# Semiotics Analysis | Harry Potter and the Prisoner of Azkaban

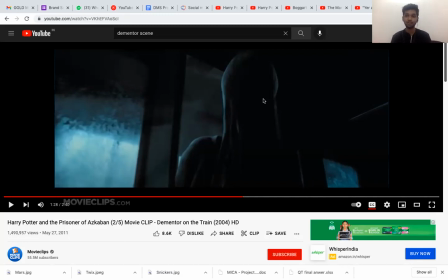(8:16)
So the this I'm talking about the director, and it's important because choosing the director itself was a weird thing, because his previous movie was about a sexual adventure talking it's called Itu Mama Tambien, which is a Mexican movie, and which broke barriers, I believe.
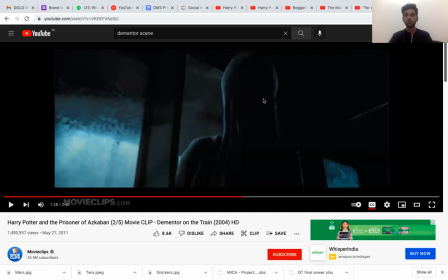(8:36)
And so moving on from a movie like this to The Prisoner of Azkaban, and then going on to movies like Pan's Labyrinth. So Pan's Labyrinth had a very a similar tonality like how Azkaban has. So when you have a director like this who's taking a leap and then
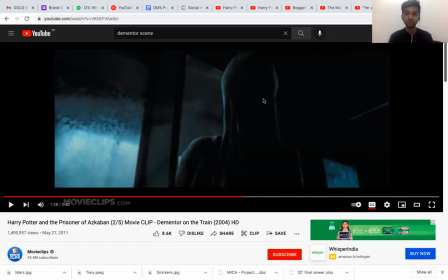(8:56)
doing a movie like Azkaban, you're seeing a novelty in the movie and a new step, a new brave step, because I'll talk about how the brave step about his mise en scene scenes later.
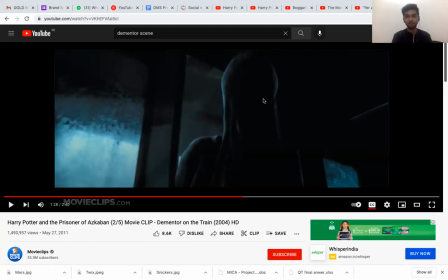(9:11)
So this is a big leap for Alfonso Cuarón. So this is why the director is mentioned, and we spoke about the adolescence and transition of from the first two movies to this,
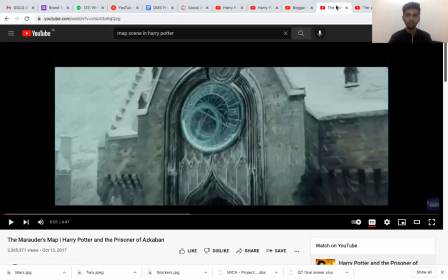(9:22)
and over here we see that. Hopefully, I'm taking the right scene. Okay, let's keep this. So over here, I'll be using the scene a lot.
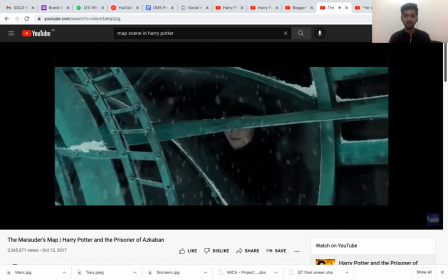(9:36)
We see that the camera is continuously moving.
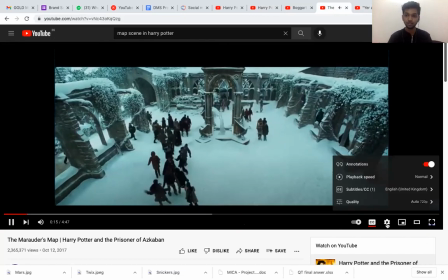(9:43)
There is no single shot that which is static. If I play it faster, you'll see.
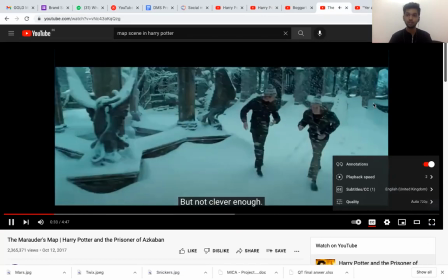(9:54)
You see that the camera is continuously moving. show you a quicker way.
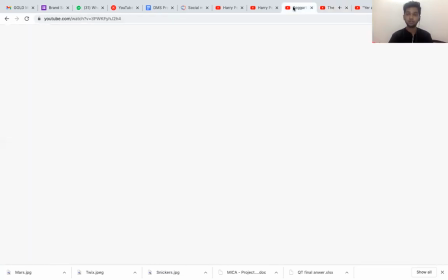(10:01)
If you play. not only here, but over here as well.
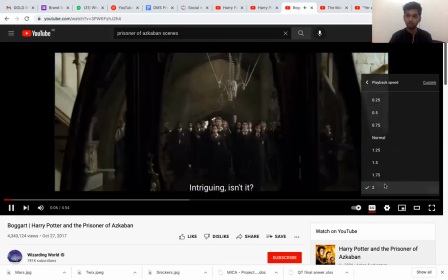(10:08)
Even for a stationary object, the camera is continuously moving.
Anyone like to venture a guess as to what is inside? That's a boggle.
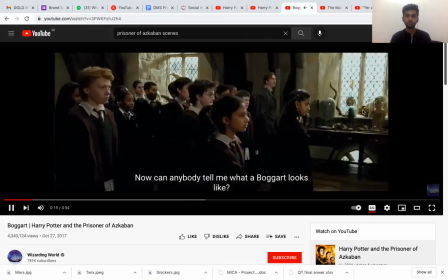(10:16) Very good, Mrs. Now, can anybody tell me what a boggart looks like? No one knows. Boggarts are shapeshifters.
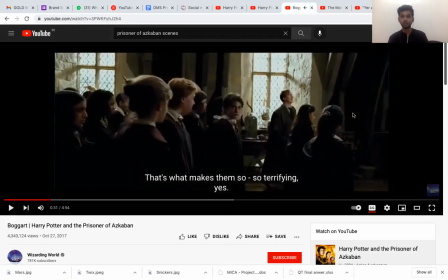(10:21) They take the shape whatever a particular person fears the most. That's what makes them So terrifying.
Okay. In the fast forward scene, you could see that even when the camera is staying still, it moved a little. You could see that the camera is not on tripod; it is being handheld. And Alfonso Cuarón is famously known for taking long takes,
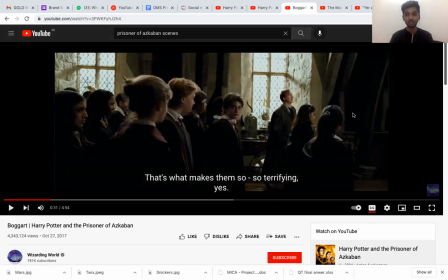(10:40)
and also has an affinity with handheld cameras and handheld movements because they give a natural feeling to a natural flow to the movie. Over here, this movement of the camera, there are two meanings that I could denote over here.
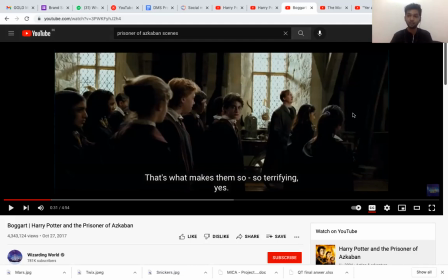(10:56)
That the handheld, the reason why it's not on a tripod or it's not on a trolley or anything, or it does not have any stationary head for it to have static shots, is that he wants it to have an uneasy feeling. He wants it to have that there's no stability, and this plays with the theme of the movie as well.
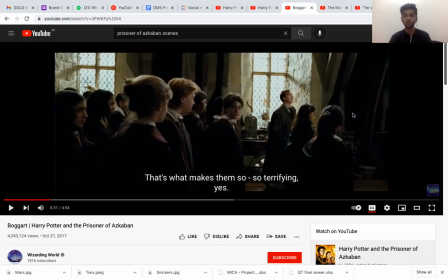(11:15)
So the camera is always moving as well. So this also denotes, I guess, forward momentum of the movie. So this plays with the theme because again, being from the prisoner of Azkaban,
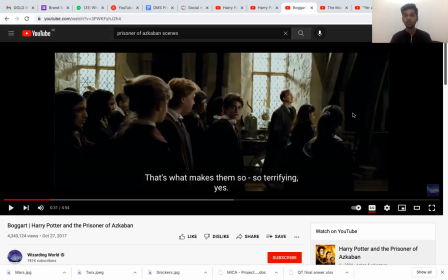(11:31)
Sirius Black escapes, and there's no stability in the movie as well. There's always something that's happening, and the story is always taking you forward. There's no way that you can sit and think. So that is what the camera movements are meant to tell you about.
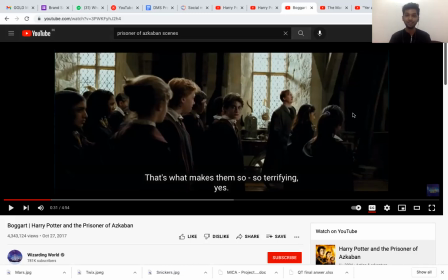(11:48)
So even the movements of the camera is important. The color schemes, the light, and everything in a frame which exists is there for a reason. You need to figure out what that reason is. And we will be talking about the mise-en-scene over here next.
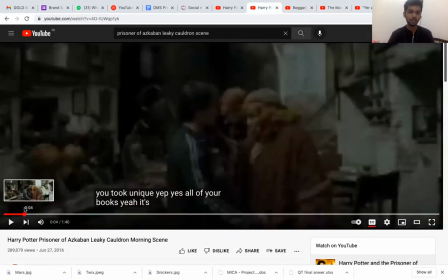(12:03)
So this is an important part, and I spoke about the director and why he's brave, and choosing him was brave.
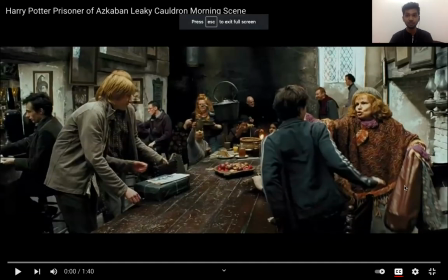(12:11)
This, to any hotel management student or just generally who's interested in food, would know what a mise en place is.